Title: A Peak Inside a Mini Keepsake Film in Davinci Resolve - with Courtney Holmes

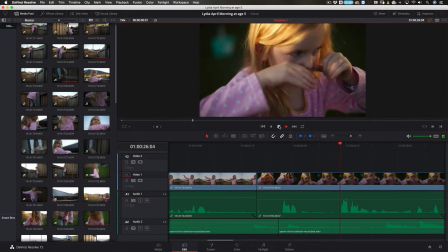8:16 Father, the old man who
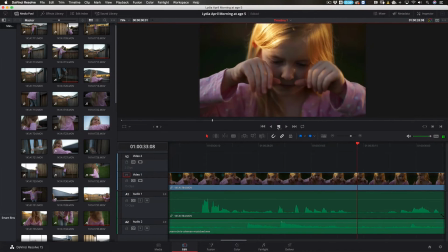8:22 stood at the window, he was.
I wish that I would have shot this in a different way. I don't really love the way that I've shot it, but I love seeing her think. It's one of my favorite things about her.
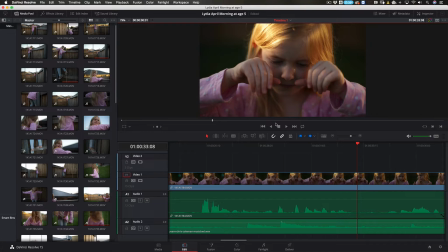8:40 So I included this because I love seeing her think, and it makes me smile and it fills my heart, and so I included it for that reason.
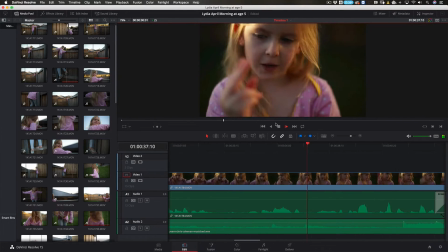8:55 He's so hopping.
Eventually, I get down lower in the position that I wished that I had started out shooting in,
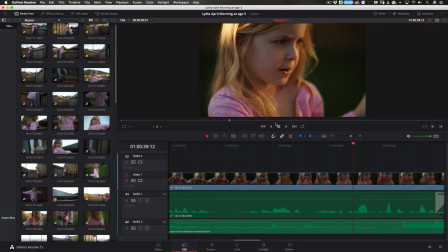9:08 which is a little bit more straight on to her instead of down at her. But, you know, I get there in the end, which is good.
By knocking on the door.
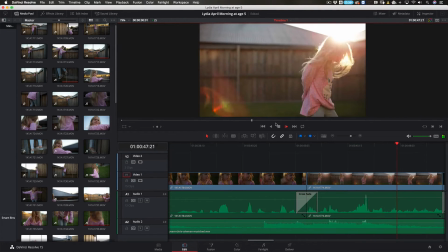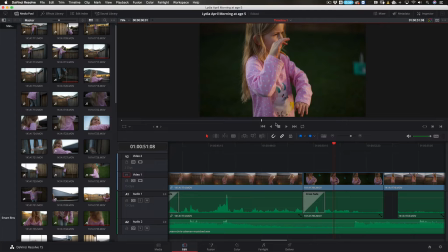9:27 The way that I approach the assembly of this film is not trying to necessarily tell the story of all the things that she did in the yard, but instead I'm kind of just telling the story of her in a way,
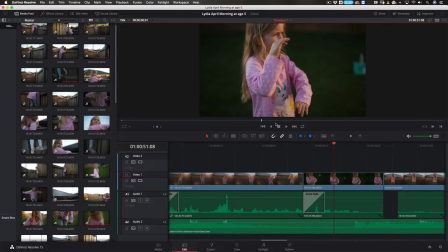9:47 if that makes sense. It's less literal, right? So it's less It's less technical, which makes it easier.
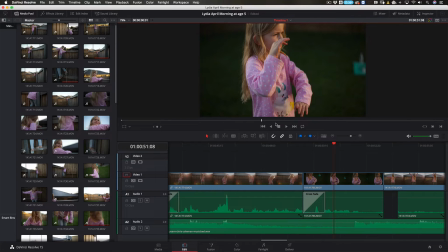10:02 But I am specifically avoiding putting clips side by side of her doing the same things. And instead I'm putting clips that are really, I'm just choosing my favorite things of what she's doing,
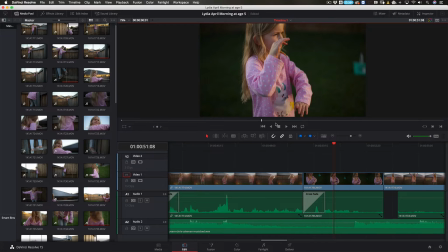10:17 but it's intentional insofar as I am not including clips that are shot from the same camera position, like same distance. I mean, there are a lot from the same distance, but I'm avoiding,
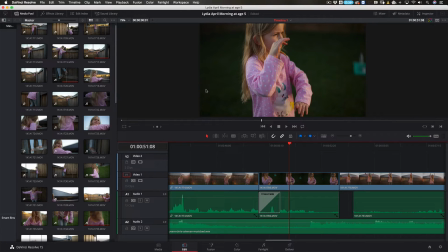10:36 like, for example, I'm shooting down at her, so most of the background here is grass.
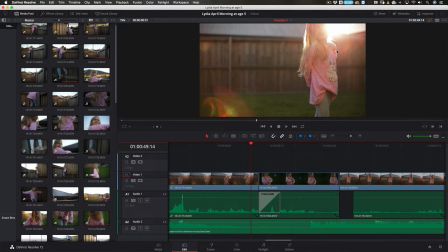10:42 But before, I'm shooting more straight on, so the background is the fence.
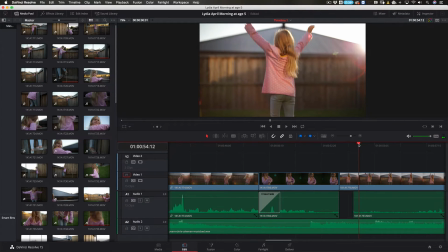10:47 And then same thing here, the background is the fence. I would not put this clip beside this clip, right? I'm going to put this clip in the middle because I'm shooting at a different camera angle.
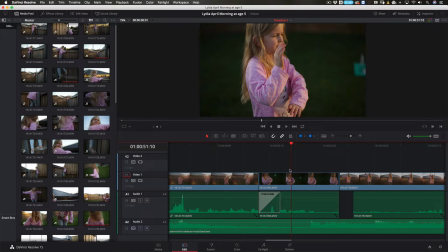10:58 So, and this is something that's really tricky to balance when you're editing is, you know, making it so that you don't just have a series of, you know, clips that are all the same camera position,
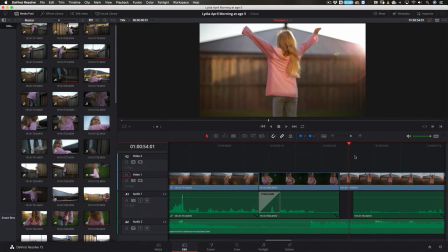11:14 all the same distance from your subject.
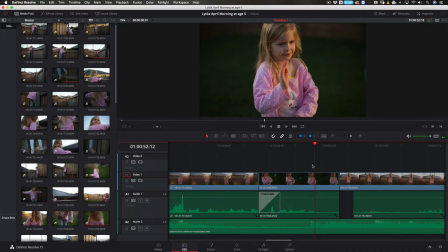11:18 But it's easy to kind of just, so long as you're moving your body around when you shoot, it's easy to if you're really clever about it while you're editing, to kind of pull things that are from different places.
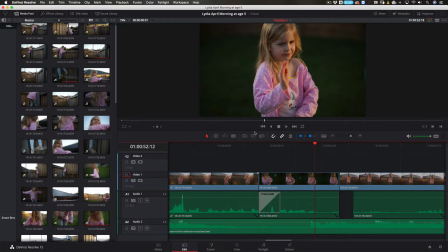11:32 And as I said, it's as simple really as just finding the things that are your favorite, the parts of the clips that are your favorite to include onto the timeline.
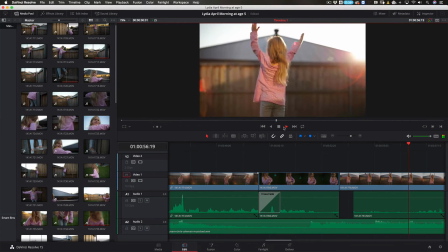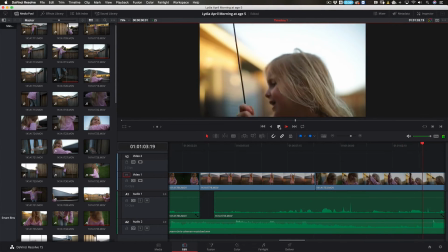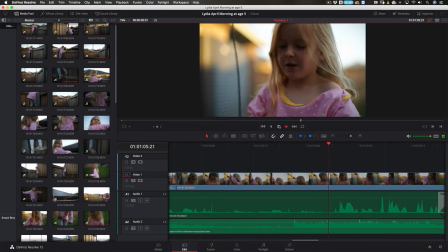11:57 Just like softly she was singing, so I really wanted to include that.
Rapunzel, Rapunzel, let down your hair.
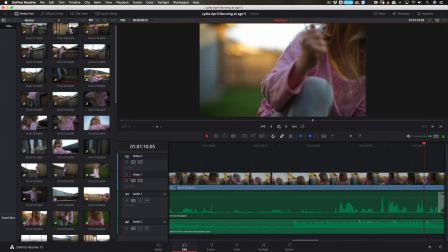12:06 I'm shooting this super wide open. I think I'm at, I can't remember, maybe like 1.4 or maybe even 1.2. I can't remember.
What's that?
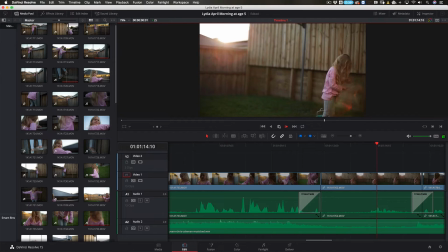12:20 I'm trying to get my hair